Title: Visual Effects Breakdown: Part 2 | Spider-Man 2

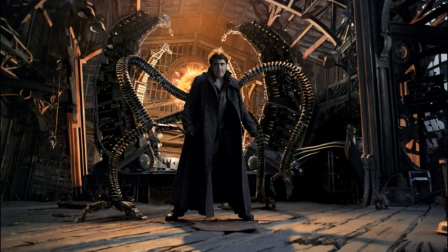[0:04]
approached this film, we had a new villain, a very good villain, I think a very challenging villain, and we also had to show our character in the flesh.
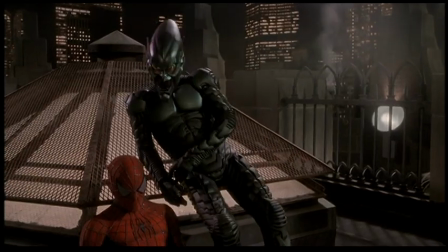[0:14]
In the first movie, we had masks for both Spider-Man and for the Green Goblin.
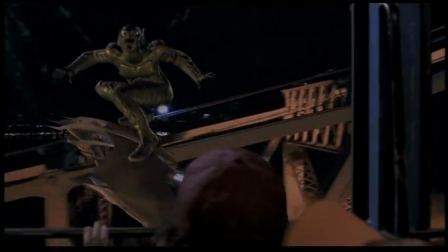[0:19]
So their faces or flesh was covered throughout most of the film. We never had to create a CG character with CG flesh.
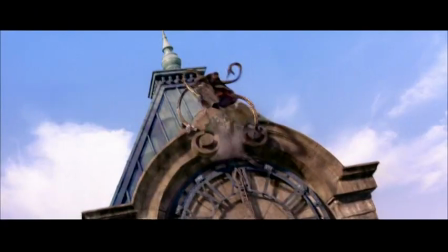[0:28]
Because we had to intercut a lot with either a stunt Doc Ock or the real Alfred Molina,
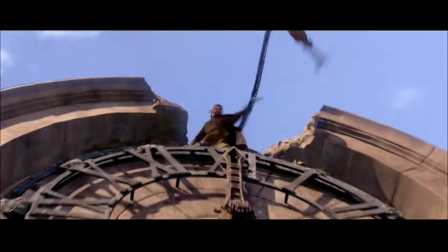[0:34]
our skin and flesh had to hold up to very, very close scrutiny. And it's something that's been very difficult in CG in the past, so we knew that was going to be our biggest challenge. The amount of light that's striking my face, it's being refracted by my skin, how much comes out the other side and why, is an enormous number of calculations. And there's ways to do that, but it would take months, literally, to render or to represent a single frame of my face with these lights in a computer-generated situation using purely the physics of it. So we, as always in the movies, cheat.
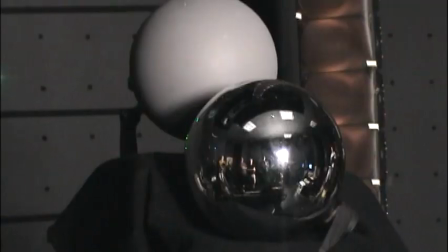[1:08] Speed.
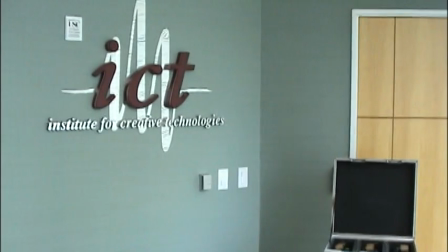[1:12]
We investigated some technology that was done primarily by the Institute of Creative Technology, which is a branch of USC. And we collaborated with them and went and used their device called a light stage,
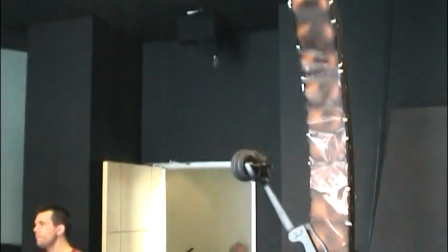[1:26]
which is set up to capture what happens to skin when it's hit by different light sources. So there's a light in 275 positions or whatever it is.
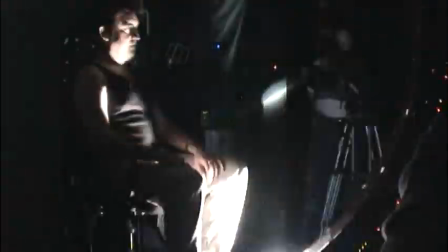[1:38]
You actually photograph the skin doing what it does naturally. And what you have is the ability to combine that light from over there and that light from down there and that light from up there and that light from up there to make a light source that comes at me from that side. So what you end up with is a natural looking sense of flesh.
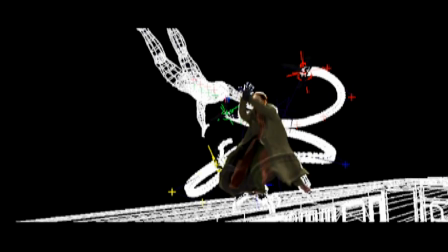[1:57]
What you do is you texture that, essentially project that onto a piece of geometry, which is my face.
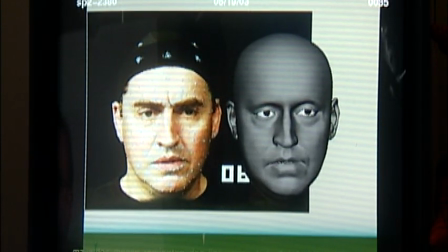[2:04]
And I got that by being scanned.
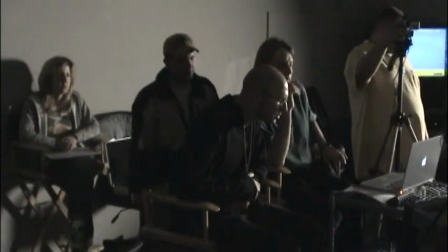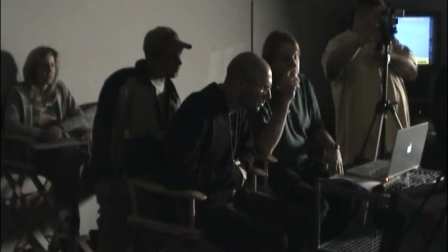In order to get the proper facial expressions on them, John worked with Tobey Maguire, I worked with Alfred Molina,
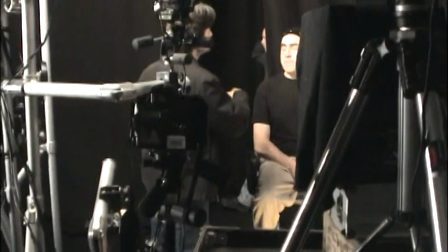[2:27]
and we essentially directed them in facial
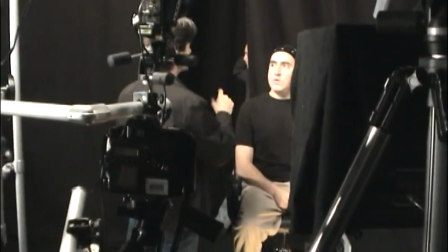[2:32]
performances of different ranges of emotion with motion capture.
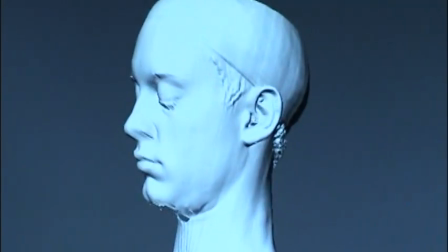[2:36]
We measured every inch of their body, we cyber scanned every inch of them from head to toe.
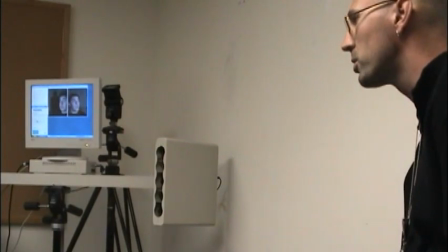[2:42]
We did a lot of motion capture on their movements, facial expressions, how they open and close their eyes,
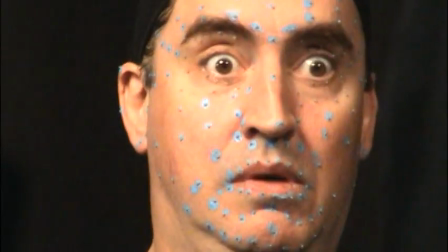[2:49]
how they smile, how they frown, pretty much all of the range of emotions that we could get.
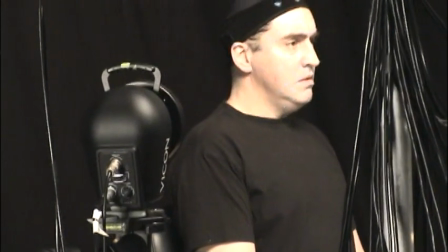[2:54]
We had them read lines from the script so we could capture performance of how they might say different lines of dialogue.
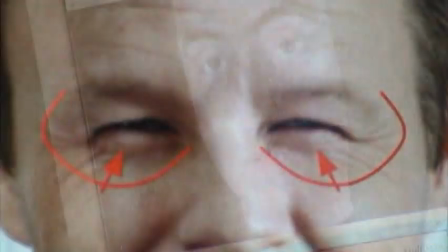[3:00]
Those expressions then became blend shapes. The blend shapes, the combination of a smile and a raised eyebrow,
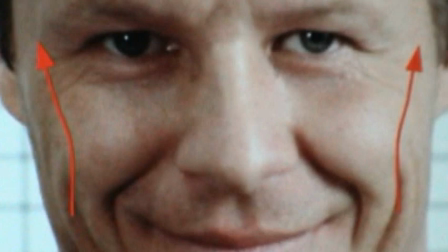[3:08]
are brought together and texture mapped using the flesh that we did in the original photography, laid onto this geometry.
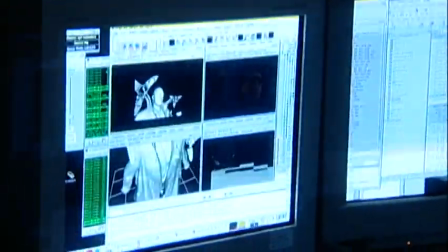[3:17]
And then an artist has to go back in and touch up the place where the eyebrow was lifted too much or one of the cheeks got a little too broad. But you get essentially all of the nuance, all of the subtlety by using components from the actor,
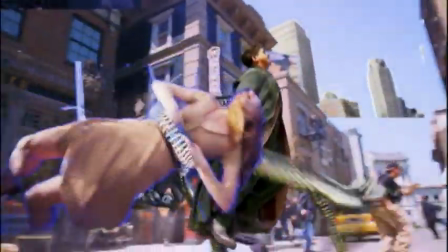[3:34]
and you get the performance by allowing the
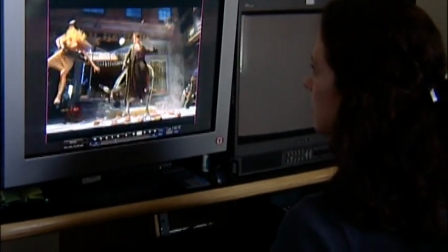[3:37]
animators to put together the expressions with the proper timing. So that every time you see them in a fight sequence, if you stop and you go through slowly, you'll see all these different facial expressions on the characters.
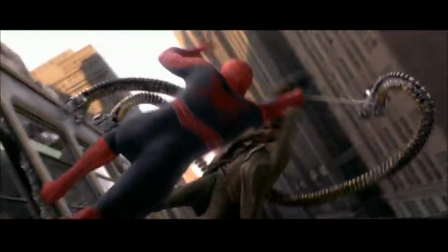[3:51]
And it adds to the believability of that character as opposed to some generic scream,
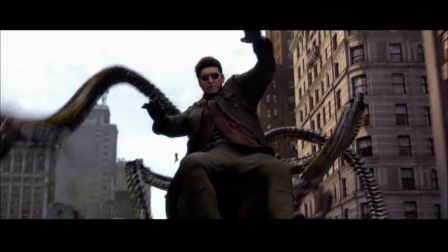[3:57]
generic frown, generic pain, whatever. Certainly the shot that's probably has to be, the proof in the pudding is the one at the end when they're in the
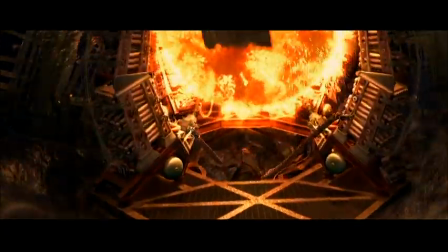[4:08]
pier and Doc Ock pulls this whole fusion machine down, and this last time we see him,
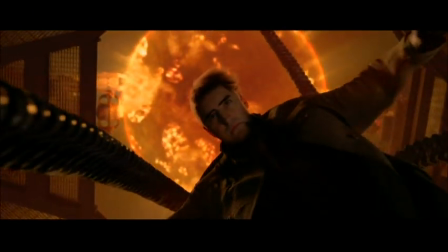[4:15]
he's full screen. And he's all CG, intending it to look like a real actor. And he drifts away down into blackness, ultimately. And I don't know that we've ever scrutinized an image like that, CG, that close on the screen before.
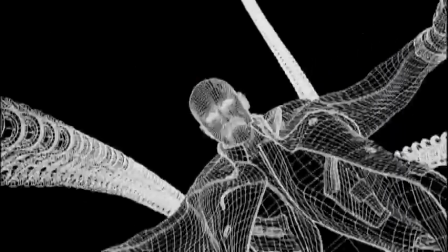[4:32]
So this is a wireframe representation of our computer-generated Doc Ock.
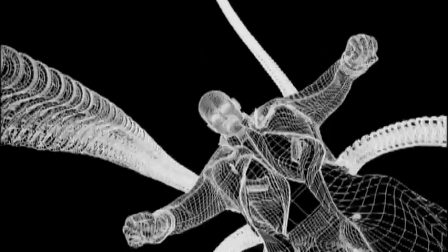[4:38]
And what it is in the computer, a definition of what all the surfaces of the character are.
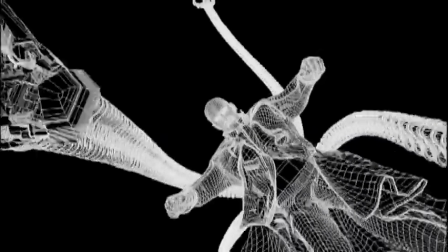[4:46]
And it's created through a number of different layers. And as we're evaluating the shot,
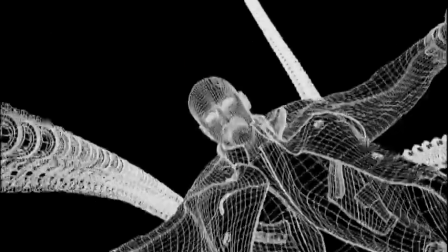[4:52]
we'll look at it in this form because it's a good form for us to see what's working and what isn't working,
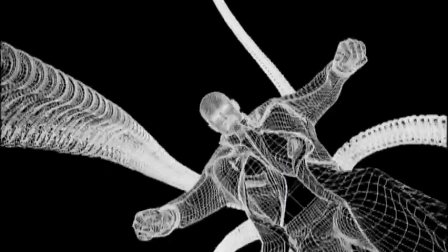[4:59]
and where we have detail and where we need detail.
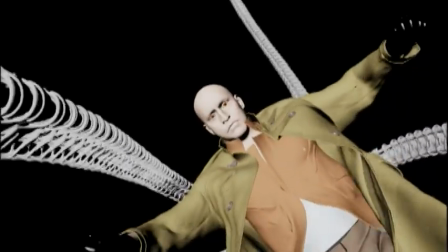[5:02]
And then we'll go to the stage where we look at it in a sort of diffuse view,
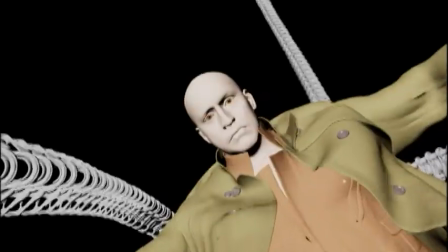[5:08]
which is a surface that has very simple shading and very simple lighting on it.
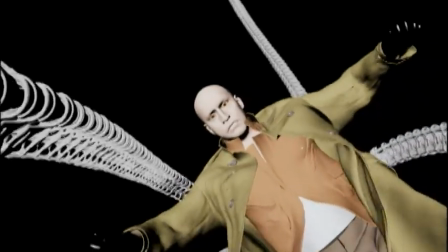[5:14]
And it lets us see details like where wrinkles are and where intersections are,
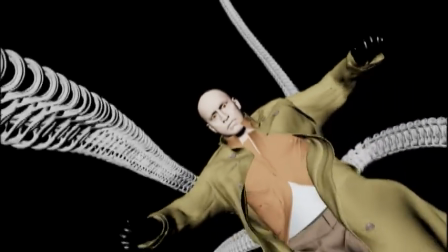[5:19]
where the cloth might go through his body and where it's working.
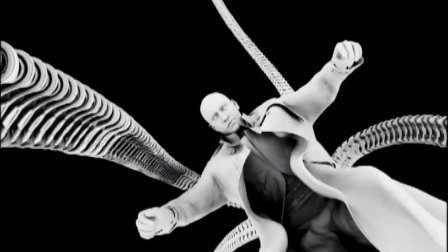[5:24]
Once we're satisfied that everything's working in that view,
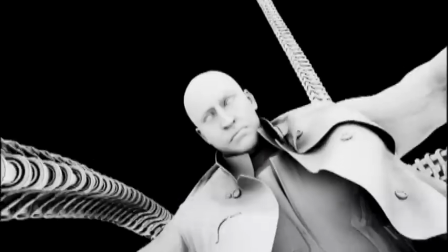[5:28]
we'll go to a view that's called an ambient occlusion render, and that's what this render is.
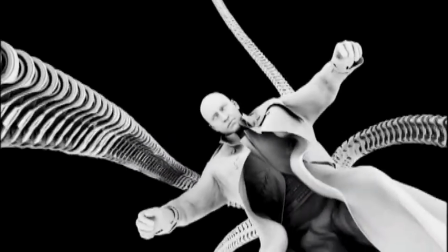[5:34]
And it allows us to see lighting and where areas are that
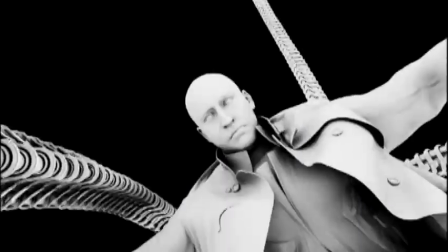[5:40]
will have the light that's in the scene occluded and where it's blocked.
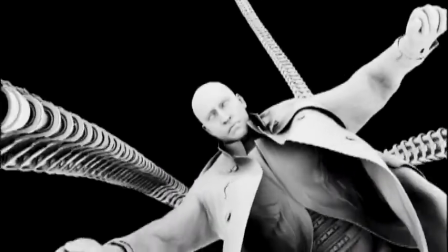[5:45]
And so it allows us to notice where shadowing will occur, and we actually use it in our final rendering and lighting of the character.
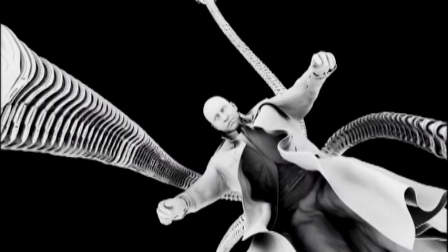[5:54]
It's something that's relatively new in computer graphics over the last 2 to 3 years.
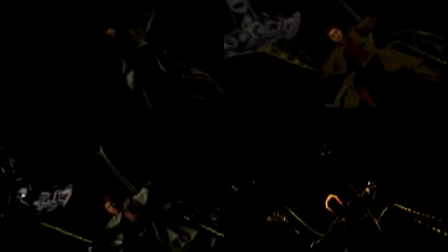[6:01]
Here we have 4 different layers to our final composited shot of the actor. So what our artist John Manos has done when he's lit
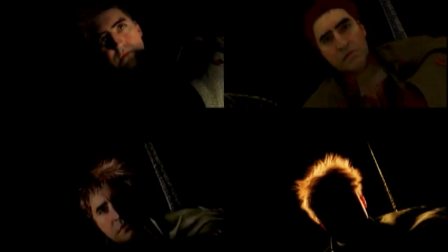[6:13]
the shot is worked very much like a director of photography would on set,
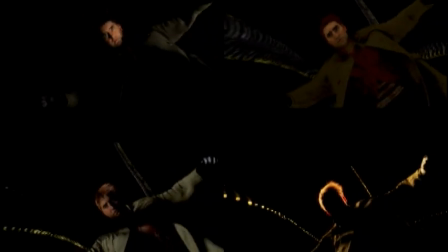[6:18]
where he's put in special lights from different locations to highlight
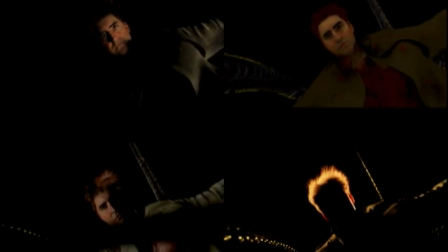[6:25]
areas of the face that he wants to bring up or bring down. So in the top left-hand corner, he's got a light from the right that gives good definition to the face and nice shadowing on the left-hand side of his nose, and that's going to be one of the primary sources.
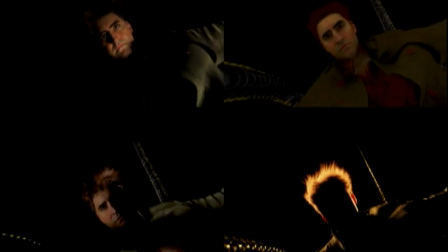[6:45]
On the upper right corner, it's a very, very flat base. It's used for where we need to bring in detail that's in the shadows so everything doesn't go completely clipped out black.
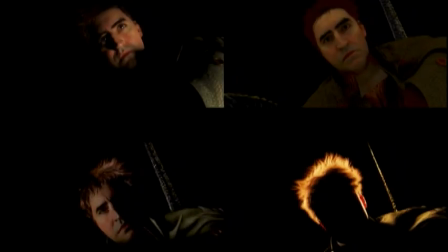[6:58]
The left-hand bottom side is another fill pass,
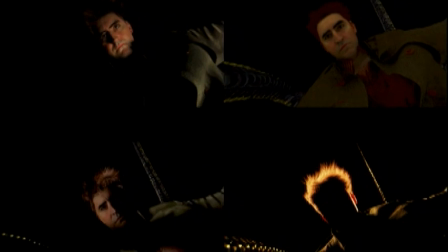[7:03]
and it fills in the left side of the face while still giving some shadowing definition.
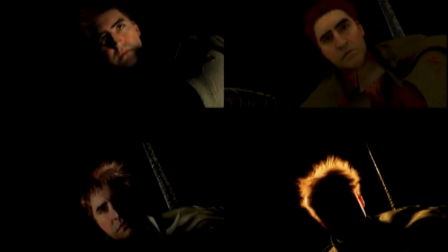[7:09]
And then the bottom right-hand image is a rim light,
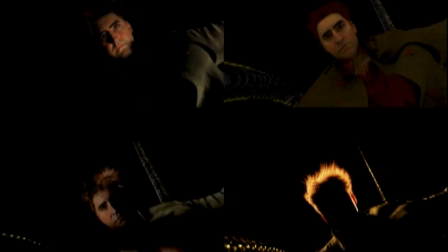[7:14]
and that's a very important light just to give definition of the hair and more dramatic sense to the lighting.
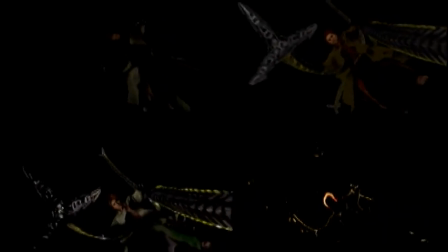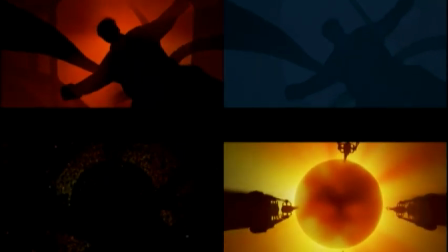[7:27]
Here we have all the different layers that go into the final composited shot that
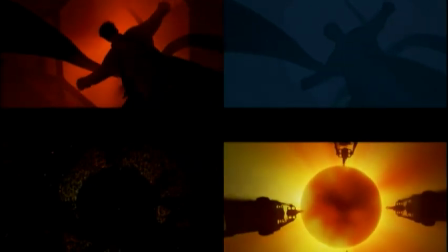[7:32]
give an atmosphere and a realism and help sell the fact that it's underwater.
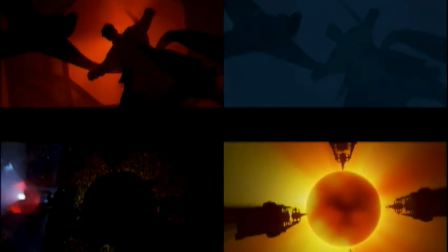[7:38]
We've got in the top left a backlighting look that gives some atmosphere and some depth to the shot. On the top right we have a murky underwater feel,
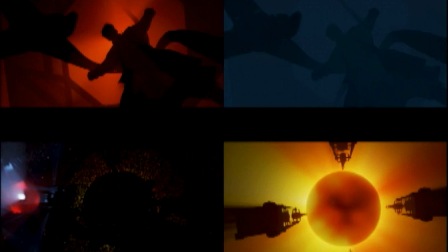[7:52]
so it's a cooler bluish kind of tone, and it gives some of the depth feeling of the water. On the bottom left is a bubble layer. It's like the fusion ball that he's falling down into is superheating the water and creating these bubbles around it.